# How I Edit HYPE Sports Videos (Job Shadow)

And that is pretty good for the rest of the clip. And it's not 100% perfect the entire time with the framing of keeping him exactly in the center. If you were to use an automatic tool like DaVinci's reframing or whatever it's called, it likely would make it look too perfect. And that's a style. It's a look. I might use it for some of these clips. Who knows? But I just like the natural look of, oh, you know, it's a person filming this. Of course, it's not going to be 100% perfectly framed in the center the entire time. I like to be a little bit forgiving with myself.
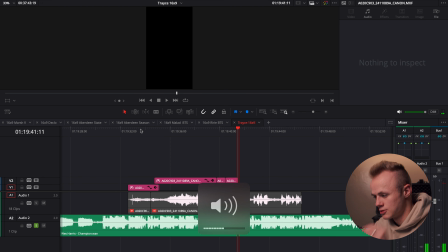[25:20]
I need forgiveness. We're going to see if this looks good, sounds good with the music. So beat drop, here we come.
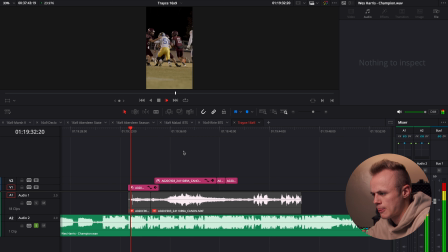Okay, and I kind of like to edit to the beats of the music. I don't stay married to the beats of the music. Sometimes I like to just switch it up so that it's not super predictable. If you start going 1 beat, 2 beat, 3 beat, 4 beat, it's super predictable and almost boring. Give the people what they want. Give them something different. Next play, I'll do 1 or 2 more of these.
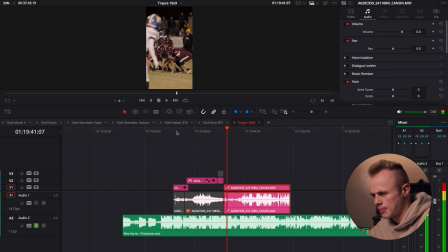[25:59]
Okay, so right there when he starts to motion, that's when I'm gonna cut.
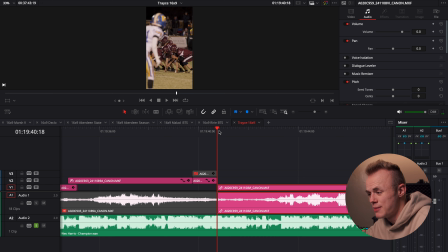[26:05]
That's what's gonna start us. Is him motioning. Maybe we'll even do that in slow motion. Kind of got some bokeh right here.
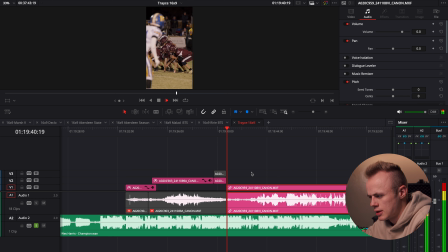[26:11]
I can zoom in, get some more depth field almost feeling. I want that to be in slow motion. Let's do it.
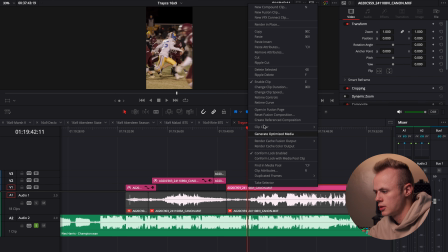[26:20]
I'm gonna disconnect it from the audio clip. Bring up the curve controls again.
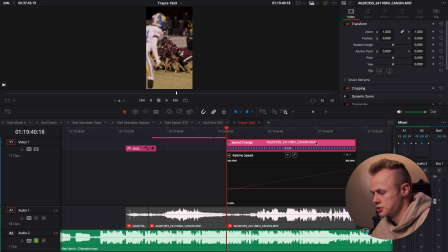[26:25]
You can do this in any program. This is just, you know, DaVinci Resolve's version of speed ramping. So right before the play starts, when the play starts, that's when I'm gonna bring it back to real-time speed.
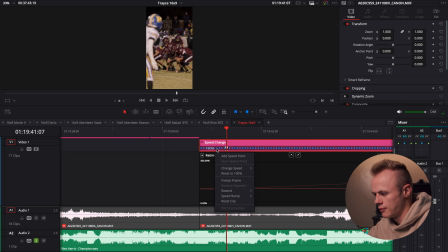[26:39]
Right before that, I want that to just be slow. Since this is focusing on one player instead of a whole team, I want the parts where he's in frame and he's doing the action and he's being cool. I want those parts to be slow motion. The rest of the team, it's not that they don't matter, it's just that this video is literally for one player and his highlights.
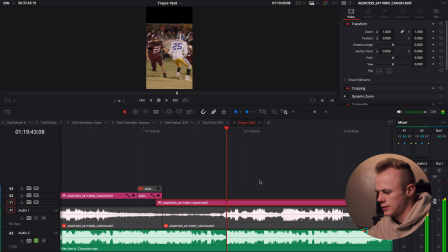[27:02]
Yeah, I like that. Okay, let's see how this plays out.
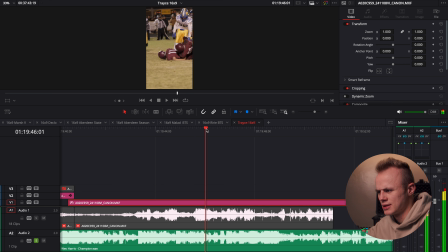[27:13]
Okay, so he kind of goes down there and he stays on the ground for a little bit. It was a big hit. I don't want to keep the footage with him just laying there lifeless on the ground. So as soon as he hits the ground, maybe a little bit later, I cut, and then I go back to the footage of him getting up,
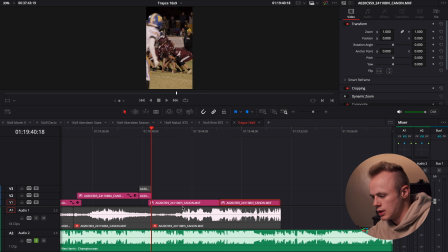[27:29]
and then just delete that stuff in the middle. Now let's watch that play back one more time, and then I'll reframe it.
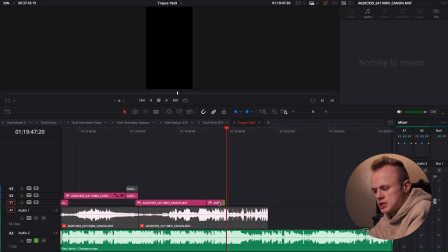[27:43]
Cool, that play looks good. So you'll notice I could have just extended this a little bit and kept it going until this beat right here. Right there, where it starts into the first verse. But I just cut out a little bit because I don't want it to be the exact same thing as last time, where it went from one beat to the next, one measure to the next,
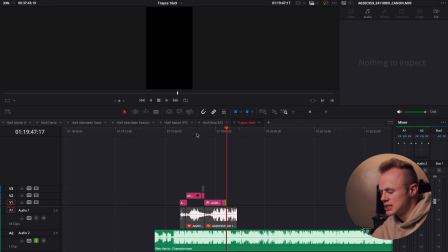[28:01]
right? What I want to put in this little empty space here is a cutaway shot. So something completely unrelated to the player, but still relative to the team or the game environment, maybe a ref or a coach doing something, who knows.
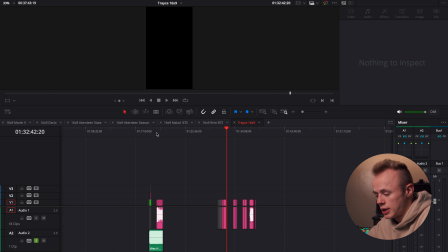[28:14]
So that's what I'm gonna find now. Maybe the player too. Maybe I'll just put in like a shot of him.
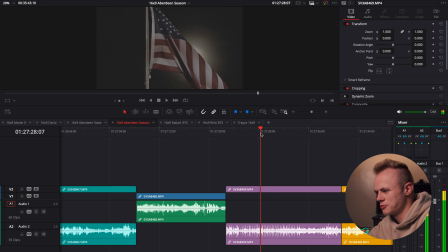[28:20]
Ooh, this is a cool shot. This is an example of me trying to get, you know, the artistic look.
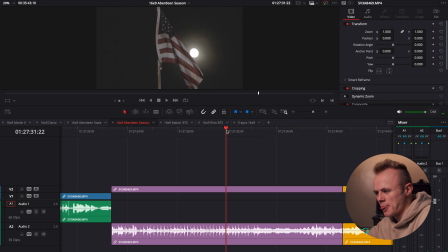[28:26]
Got the moon behind the American flag here.
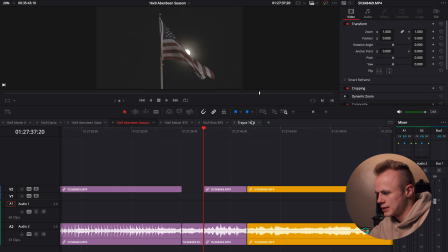[28:29]
Sometimes it's just, you know, it's just finding stuff like this where it's like, it wouldn't ordinarily be in an edit,
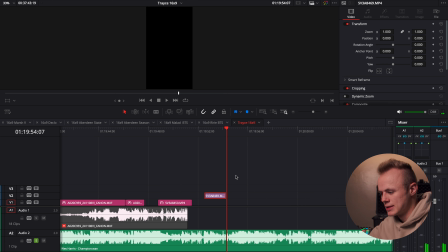[28:35]
but since it was something that was there at the game, like, show what's happening at the game.
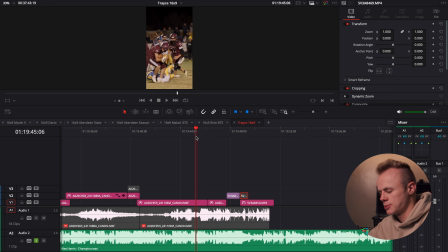[28:42]
Not any one edit is the same, and it's for reasons like this where I find something that's unconventional for a football edit, just kind of throw it in there.
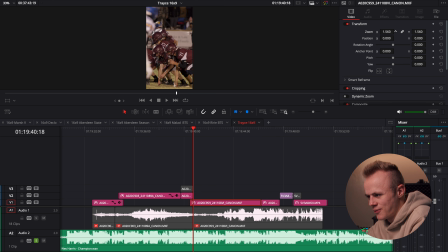[28:50]
So yeah, right here I want that to be zoomed in on him.